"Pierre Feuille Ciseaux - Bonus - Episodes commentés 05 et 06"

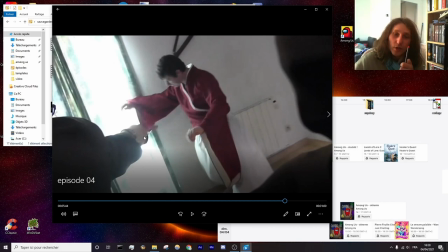2998s
Regardez, il est pas sur sa manche, mais avec le mouvement de la caméra,
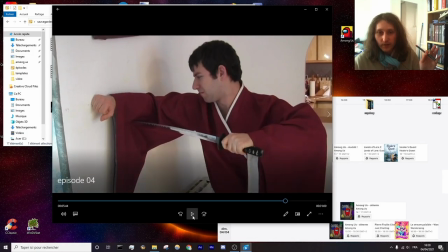3002s
le fait de faire un zoom quand on arrive, un dézoom quand on arrive comme ça, et le fait qu'il le tienne pour le faire tenir parce que du coup il est
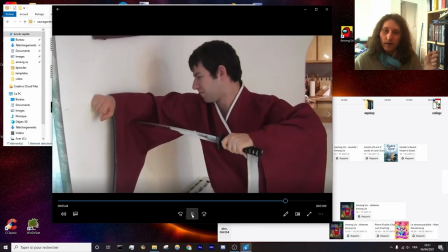3008s
pas planté, donne vraiment l'impression qu'il a lancé le sabre. C'est d'ailleurs une bonne astuce aussi ça pour les combats, si jamais vous voulez filmer ça.
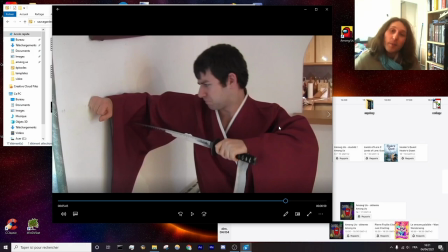3017s
C'est un tuyau à donner à vos acteurs. Il faut savoir que c'est pas la personne qui donne le coup qui doit jouer le plus, mais la personne qui le reçoit. En gros, il faut simuler qu'on se prend des tartes, et c'est comme ça qu'on est crédible.
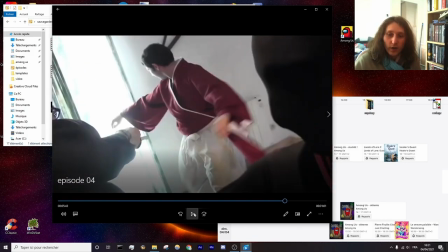3029s
Regardez, c'est pas Gamma qui l'a poussé, c'est lui qui a fait genre il a été éjecté. Et ça marche sur tous les coups, en fait.
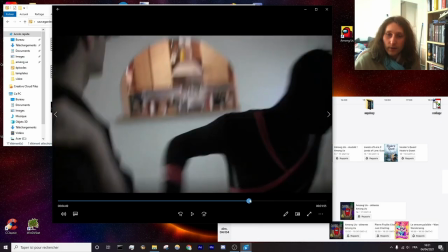3037s
Regardez, si un choc est impressionnant, c'est parce que la personne qui l'encaisse joue l'encaissement.
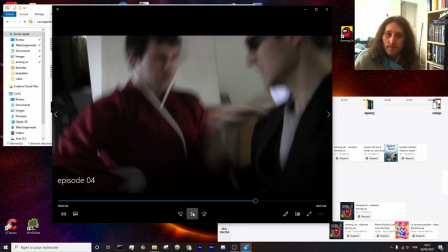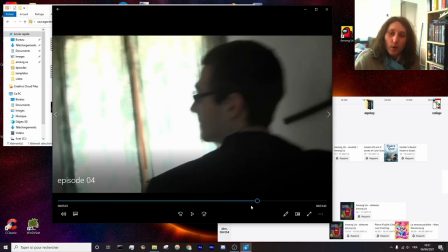3050s
Voilà, il n'a pas poussé contre le mur, c'est l'autre qui a fait genre « Oh mon Dieu !» Regarde.
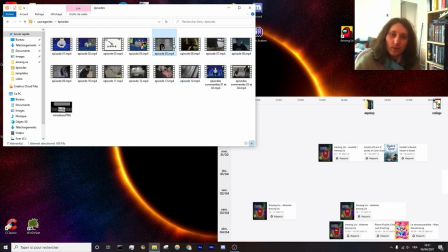3056s
Voilà, donc c'est la petite astuce, si vous voulez filmer des scènes de baston, conseillez de surjouer un maximum s'il faut.
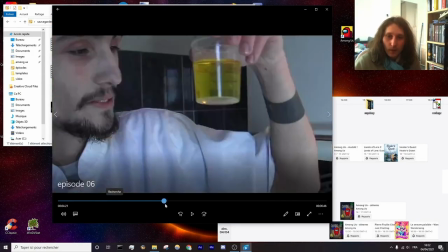3066s
Celui qui prend, qui reçoit le coup. Ok, on en était...
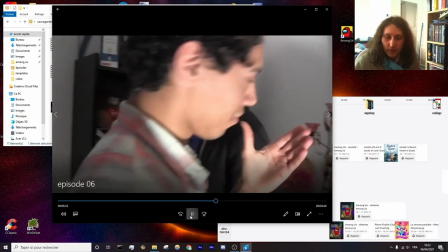3074s
Voilà, la fléchette. Yeah.
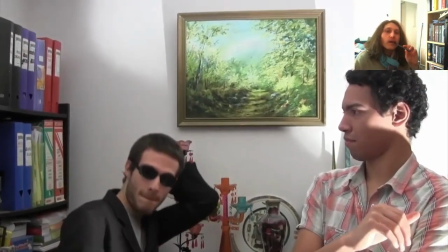3080s Came uninvited without making a sound, and I said,
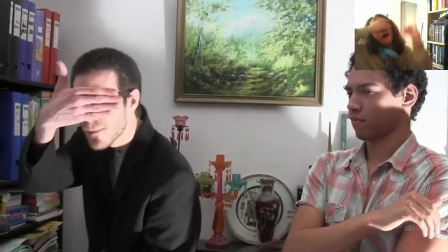3089s shh, quiet now.
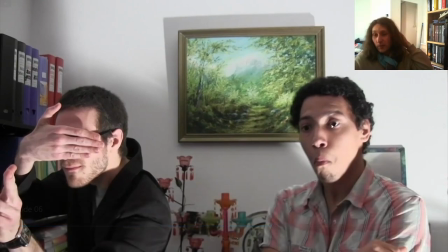3095s
Normalement, vous devriez remarquer que cette personne, on l'a vu quand même quelques fois.
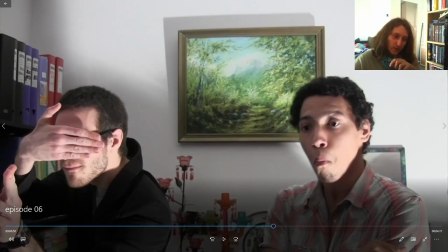3098s
C'est le coureur, c'est le gars dans l'ascenseur, et là, c'est un forain.
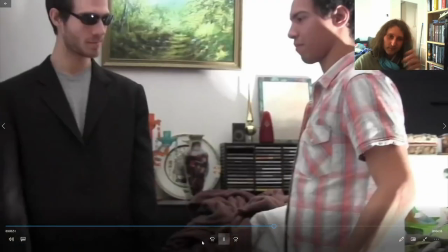3105s And I said,
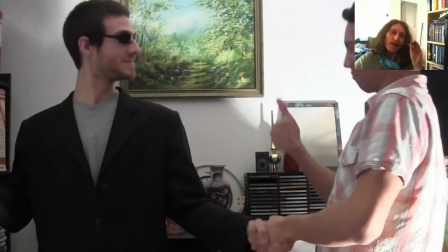3109s quiet now.
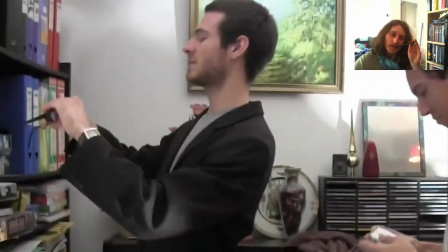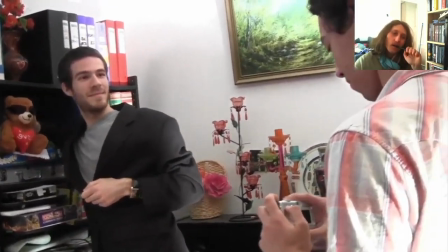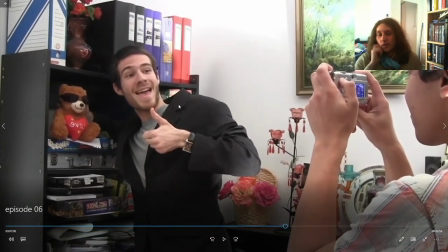3123s
Quand je parle de toute la scène, toute cette longue scène, j'ai essayé de faire des transitions visuelles. Ce passage, c'est le moment où on comprend le plus.
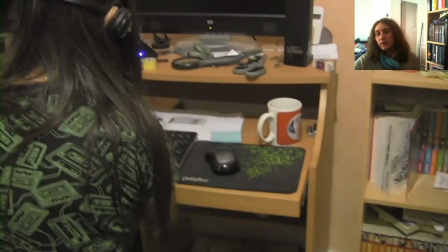3135s
Voilà. C'est ce que je voulais dire en fait. Si vous comptez faire ça un jour dans vos œuvres, n'en abusez pas.
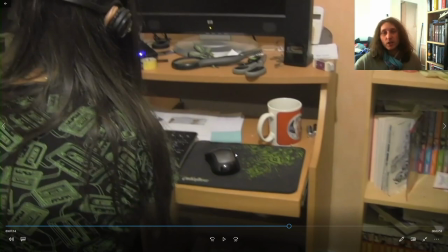3141s
Hein, si vous en faites 5 ou 6 dans votre machin, ça va être impossible. On va ne voir que ça.
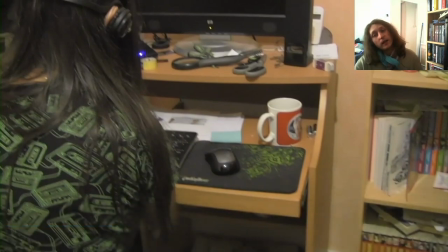3146s
C'est pour ça qu'en fait, je me suis autorisé à... là, elles sont toutes rapprochées dans le temps.
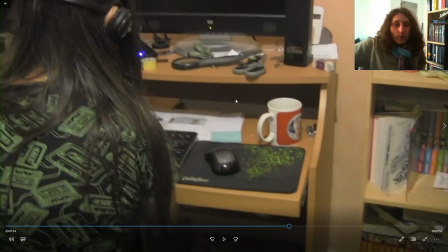3151s
C'est que sur ce passage. Et ailleurs dans le film, je ne le fais plus du tout. Donc c'est possible en fait, parce que c'est la thème de toute cette transition musicale, comme je l'appelle.
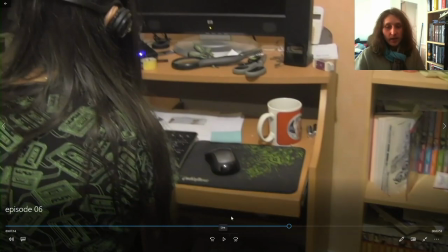3159s
Et donc c'est pas choquant. Mais si je le refais plus tard dans le film, on va le remarquer. Et le pire défaut que peut faire un réalisateur,
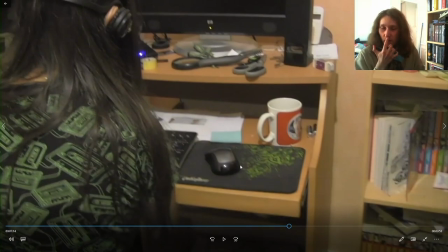3168s
un acteur, un metteur en scène ou quoi, c'est que le spectateur remarque la caméra. C'est le pire truc à faire, j'ai envie de dire. Et donc... faire ça, en fait, faire ce genre de transition tout au long de votre film, elle passe en pas inaperçue, c'est le but.
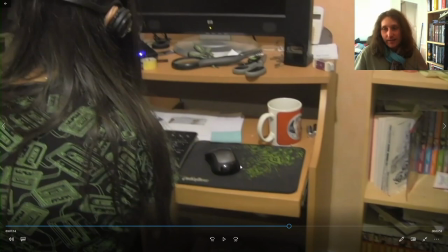3185s
Et du coup, le spectateur va les remarquer. Et s'il les remarque trop souvent, ça va être un mauvais point parce qu'on sort de l'histoire. Pour qu'une histoire soit crédible, il faut pas que la caméra existe, en fait. Et c'est aussi pour ça qu'un des maîtres mots aux acteurs, c'est de ne jamais regarder la caméra.
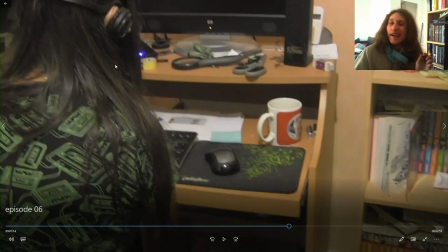3200s
Si vous regardez la caméra, c'est fichu, il faut faire la scène. Quelquefois, du coup, il y a des regards caméra... qui me plaisent pas, mais bon, après j'ai fait le montage avec ce que j'avais. Et voilà, c'est faut oublier qu'il y a une caméra.
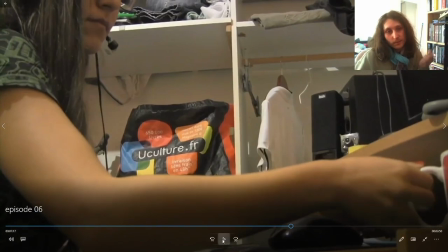3216s
Donc éviter un maximum d'attirer l'attention dessus.
The world isn't real without you.
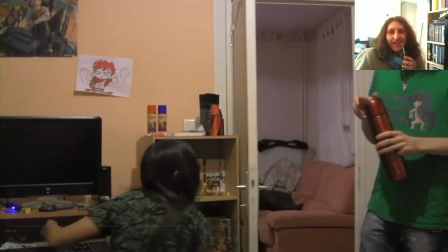3226s I can't wait to laugh with you again.
J'adore la tronche qui se tape le petit regard.
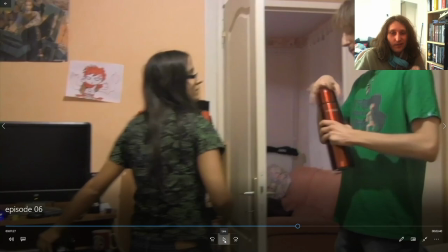3231s
Hein.
Salut, t'as besoin d'un truc?
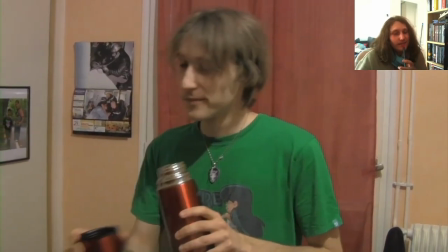3237s Walk through flame in the night just to take you through.
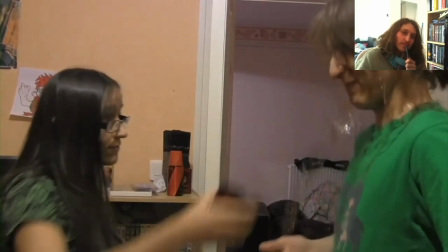3244s All the fields of poppies and of grain.